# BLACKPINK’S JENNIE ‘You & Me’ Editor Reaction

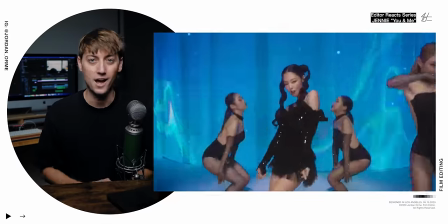We've seen these locations for quite a while now We only have three of them. So how can we make this fresh?
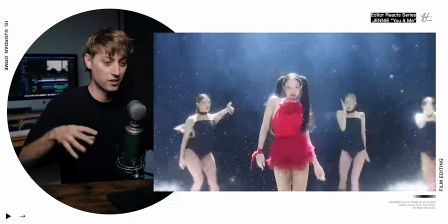It's difficult and they attempted to do this by adding glitter by changing where they're shooting a little bit now They're going down the steps the blocking is changing a little bit But this is the part of the video where it starts to get boring. The audience is like we've seen this a lot of times It's my brother. Hi Justin. What do you want to say to everyone? Big facts, bro.
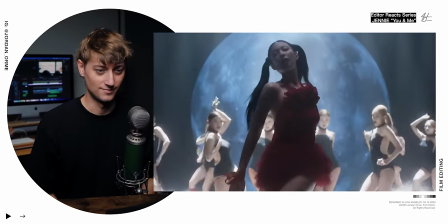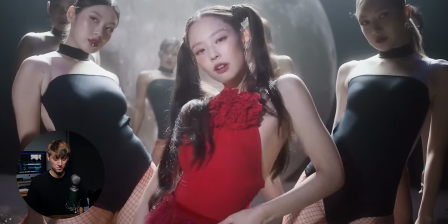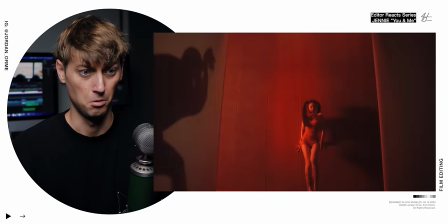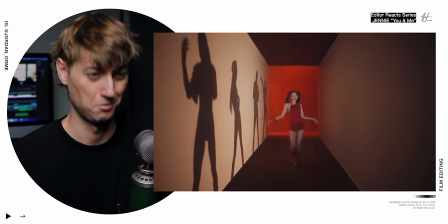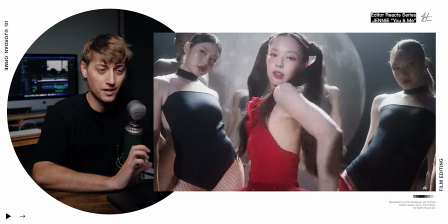Okay. They're doing a good job. They're changing the blocking a little bit, changing the lighting. It's dark red.
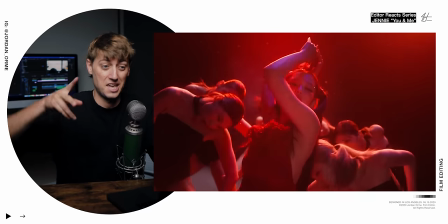Like, something's about to happen. That's what this lighting says to me. The camera's like doing these Dutch angle things. They're doing a little attitude head. Once the attitude head comes out, you know, it's about to get serious and then another one of these perfect tilt up Transitions lots of times on a tilt up transition You expect there to be a cross fade or some kind of blend between the shots But there actually isn't if we frame by
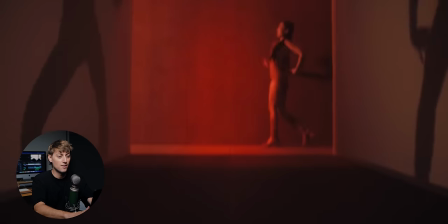frame it we tilt up into the light and then all of a sudden We just cut to the next shot
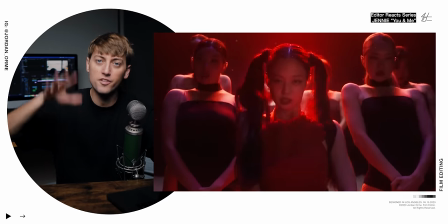There was no cross fade whatsoever All it is is a match of the velocity of the camera and the transition is freaking smooth
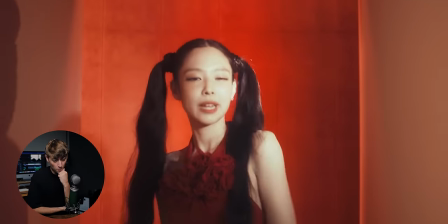I'm learning so much. Bruh, and then this. The biggest plot twist of the century are these girls dabbing right here.
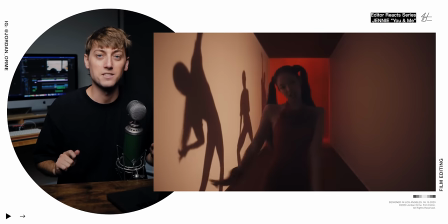Okay, they're not dabbing. I'm just kidding. Who knew that there was a crazy dance break right in the middle of this hallway light tunnel thing?
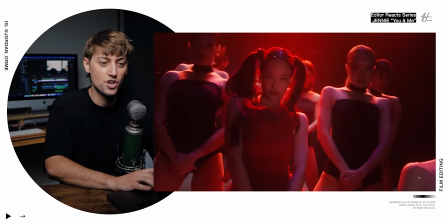The editor didn't show us right away. It just comes out of nowhere for like a quick shot. We're like, okay, yeah, we're in the hallway.
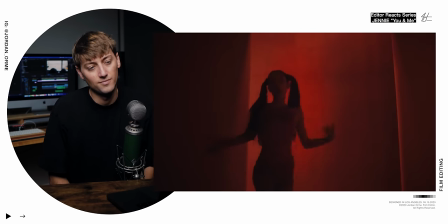This is cool. This is awesome. Nice. We got some silhouettes and stuff. It's cool. What was that excuse brother, it's dirty
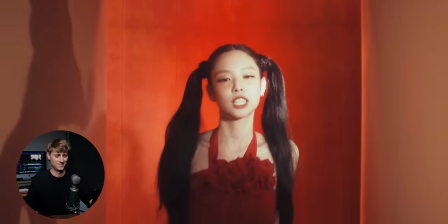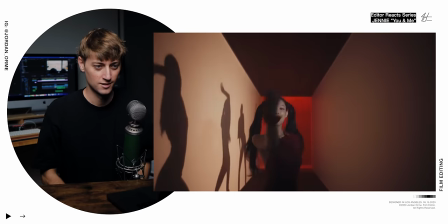That push in holding on that shot was genius Wait, which one I love better put her off, not saying.
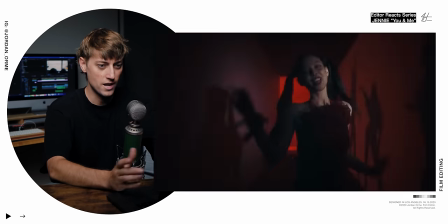Ooh. And then we get these subtle match cuts. So right here, as she's drawing an X, we get a subtle match cut with her arm.
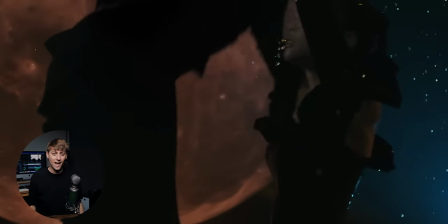I love better put her off, not saying.
And then at the end, she puts her arms up, right as in the next shot, she's getting her arms put up.
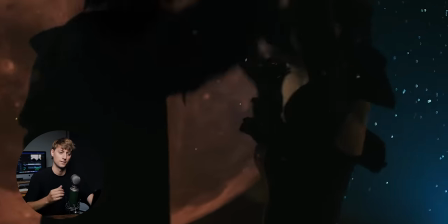Man.
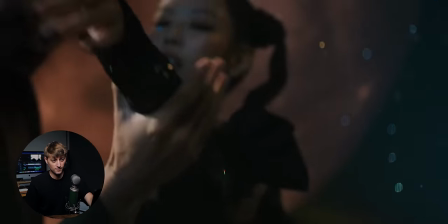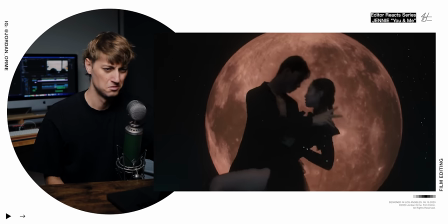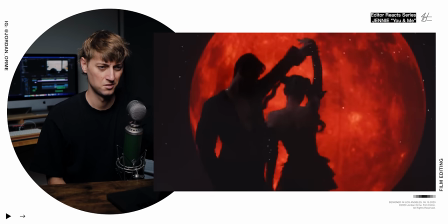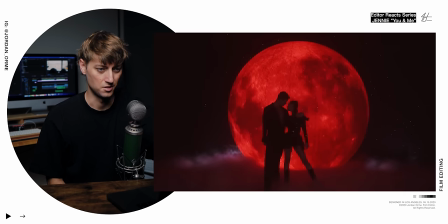Dude.
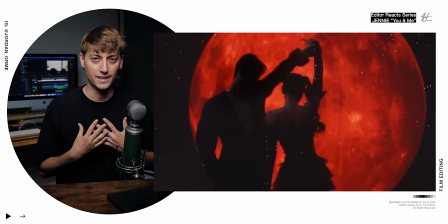This last scene is so interesting because it's like this graceful, intimate dancing set to this like distorted screeching hardcore beat. It is that lovely peanut butter and jelly effect that we are so used to with Blackpink. If you wanna learn how to edit music videos like this or anything in general, definitely check out my course, The Editing Formula. I love you guys, but Jesus loves you even more. Peace out, have a great day.